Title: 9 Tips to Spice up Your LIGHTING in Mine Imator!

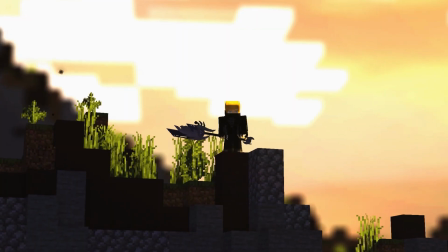491s
All these tips I was talking about for the past whole video, apply them to your shots until they look as good as a wallpaper. That's what you need. Now these are all the tips that I'm gonna give you, and now it's time for a little challenge. My challenge is to light this scene.
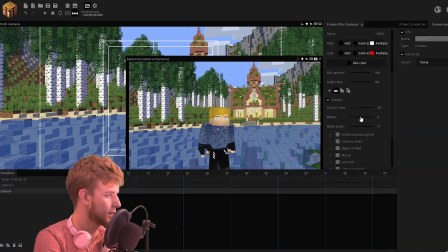503s
Let me just import my character. First of all, I'm gonna position my camera, try to use some rule of thirds, right?
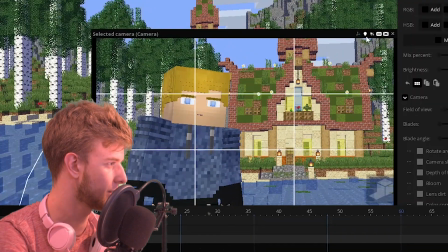511s
So it's on the third, like, little, nice little composition there. Fingers are just a pain to pose, that's all they are.
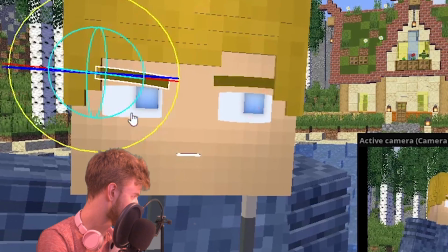517s
Just wanna give them an interesting expression on the face, right? This is a lighting tutorial, I'm not gonna talk about what I'm doing right here.
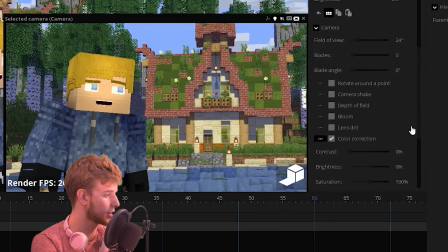523s
Okay, so first things first. Go into my camera, turn on color correction, put the contrast to 100, put the brightness to 50. Cause I'm gonna be working with these colors now, I gotta do this first, otherwise I'm gonna have to adjust everything.
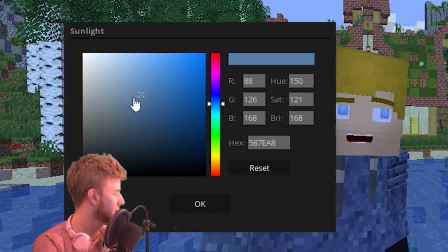535s
Sunlight, I'm gonna make this into a night scene, so this is gonna be my sunlight.
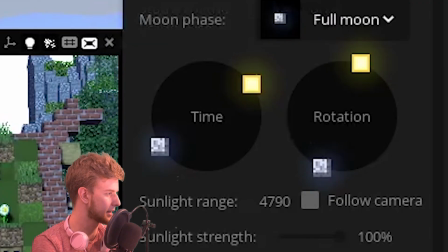540s
My ambient color is gonna be really dark. I'm gonna tilt it slightly so it gives a little bit more dynamic shadows on the building.
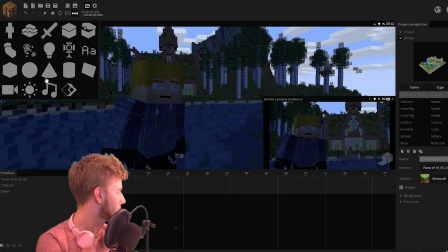546s
Now what I gotta do is add a sphere, invert it, call it sky,
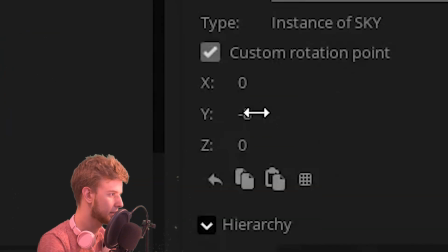551s
parent it onto the piece of scenery, custom rotation point 0, give it a texture.
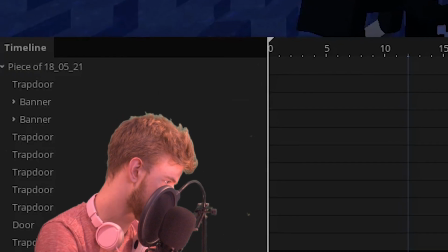556s
Cold night one's gonna do. Oh no, I've lost it, it's somewhere down at the bottom right here.
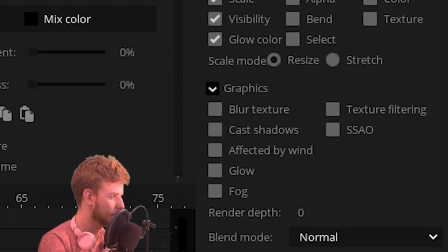561s
Scale it up, turn off shadows, SSAO, fog, delete the clouds.
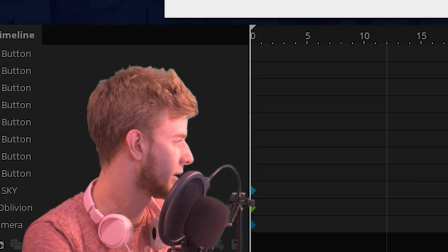565s
I want to use my selective glow pack that I just made a video on because I want to isolate all the glowing blocks from the non-glowing ones.
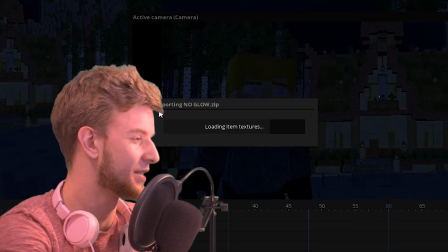572s
Resource packs take a while to get uploaded because there's like 900 textures for each texture pack and it's Yeah, it's not fun.
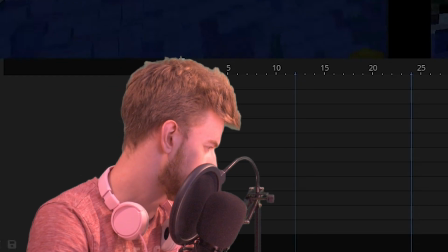580s
Call this one glow. I don't think I need a slight glow. I'm just gonna put the brightness all the way up.
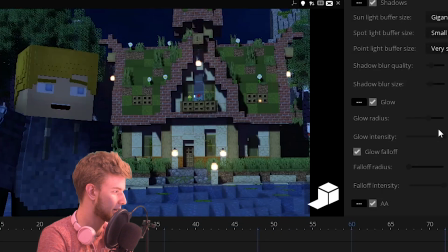586s
Oh, it stopped rendering. Then I'm gonna make it glow. Now I can change the glow radius and fall off and all that stuff.
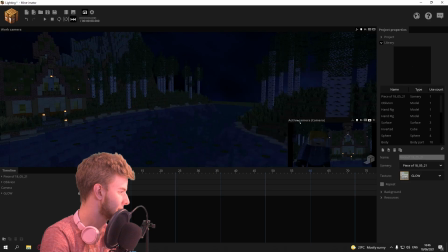591s
Then of course you gotta light your background. So I'm gonna add some lights in there, and they have to be point lights because they're positioned in 3D space.
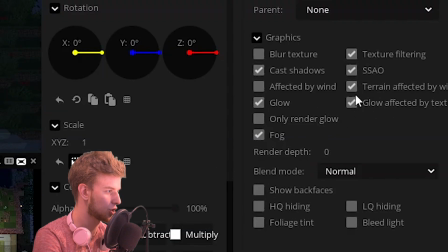599s
Oh yeah, also glow can not cast shadows. I'm also gonna turn off fog, because why not?
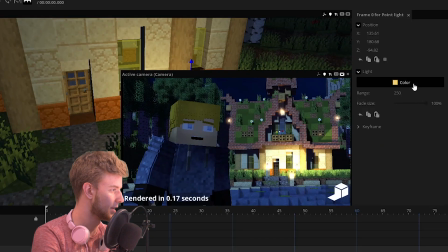604s
Now, because we've got the brightness and contrast trick, this is gonna be overblown. So I wanna put the color down and refresh this.
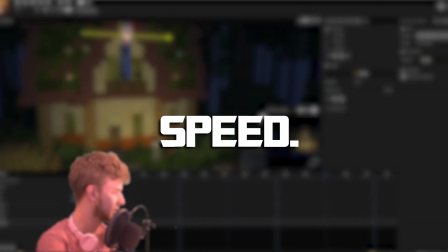610s
Still too bright. And now the sunlight feels too bright. Oh, sunlight strength. Yeah, that's way better. That's way better. I wanna duplicate this color here of the light.
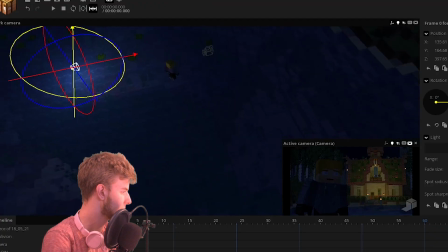621s
Add a spotlight. And this spotlight here is gonna be the motivated light for our character.
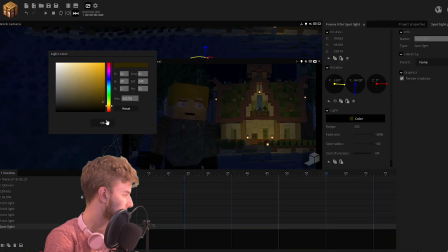627s
Size, radius, sharpness, so it's very smooth. Give it the same color. This should go further back.
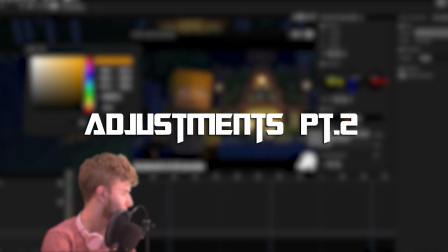634s
It's not just around the head, but it's actually covering most of the body. Now the glowing surfaces, this part usually looks the best.
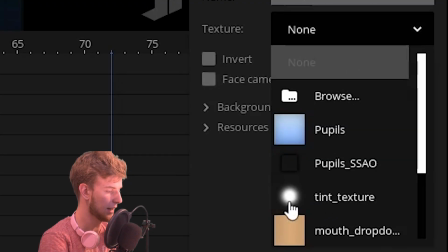642s
I'm not even renaming anything, I'm just throwing it in. I got this tint texture, which is from the face rig.
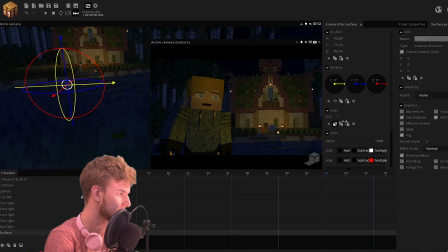646s
I'm just gonna use that because it's essentially the same texture. I can just place it here. Maybe scale on the X a little bit, so it's like this.
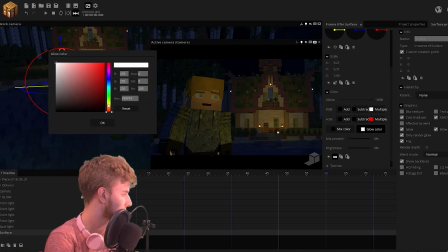653s
Glow and only render glow, and the glow color is gonna be slightly orange-ish. Put it down.
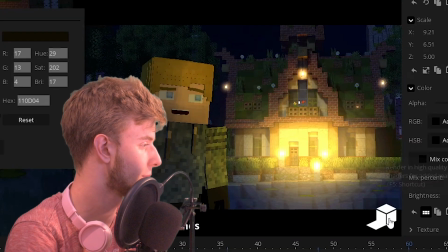658s
No, the glow color is very, very sensitive, so you gotta be very careful when you use this. So yeah, that looks good.
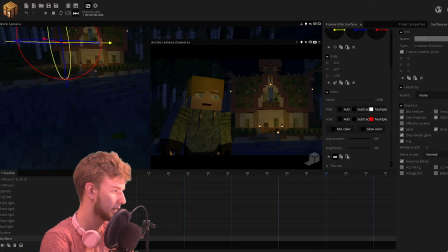663s
That looks pretty good. Duplicate this surface, and now turn off only render glow so you can see where it is.
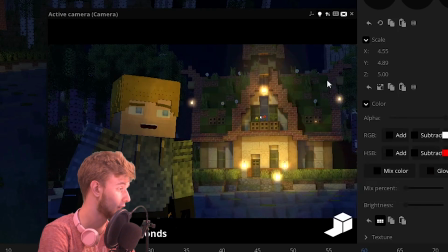669s
Put it down, now back to only render glow, so now it looks like it's actually glowing. Look at this, it looks so much better just by adding the glowing surfaces.
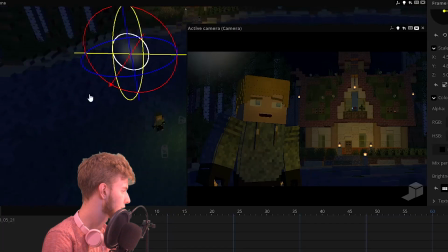677s
It's crazy. Now duplicate this glowing surface, and I want to position it pretty close to our character, if not even over our character.
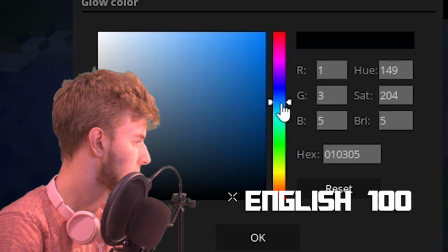685s
Scale it up. I think this will do, but the glow color, moonlight color. Only render glow if I do this now.
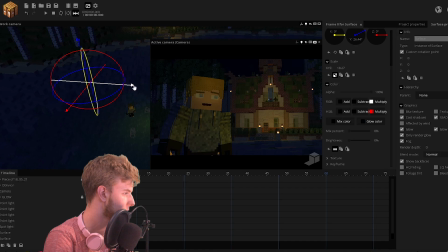691s
Yeah, that's too much, right? So let's be a little bit more careful with this. Lots of trial and error, my friends.
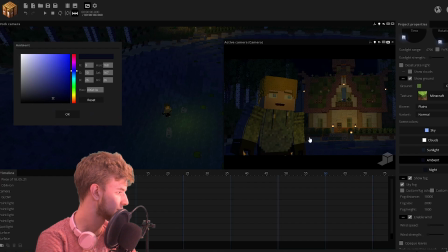699s
Maybe the ambient colors are not dark enough.
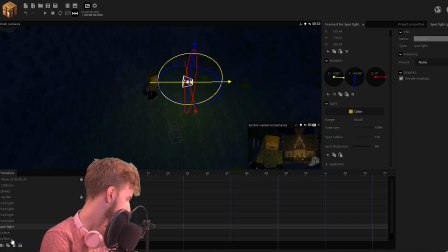703s
Now I think Oblivion here needs another spotlight, except it's gonna be from the other side,
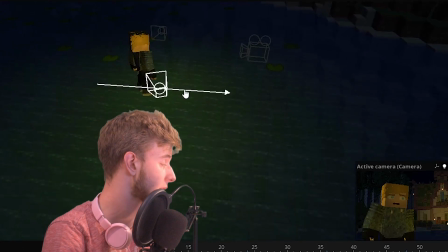708s
and it's gonna be stronger, and it's gonna be moonlight, because the moonlight is not emphasized on him enough,
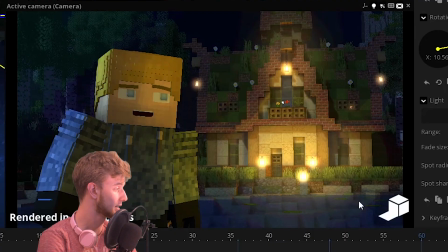713s
and he's not separated from the background enough. Now he feels like he's lit by the moonlight, however his face is now a little bit too dark.
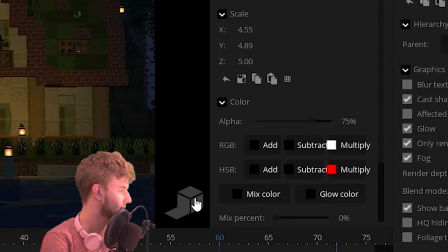720s
Select these two glowing surfaces right here, put the alpha down, maybe this spotlight here could also cover a bit of his face.
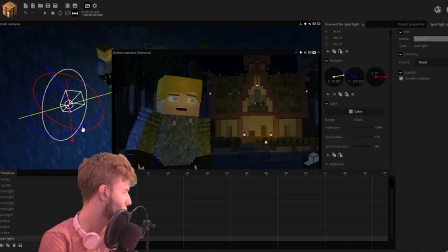728s
Yeah, this feels better. Now just drop it down, play with it so you get rid of all the nasty shadows, because my mirror likes to add these random shadows on the face. This is just lights being glitchy.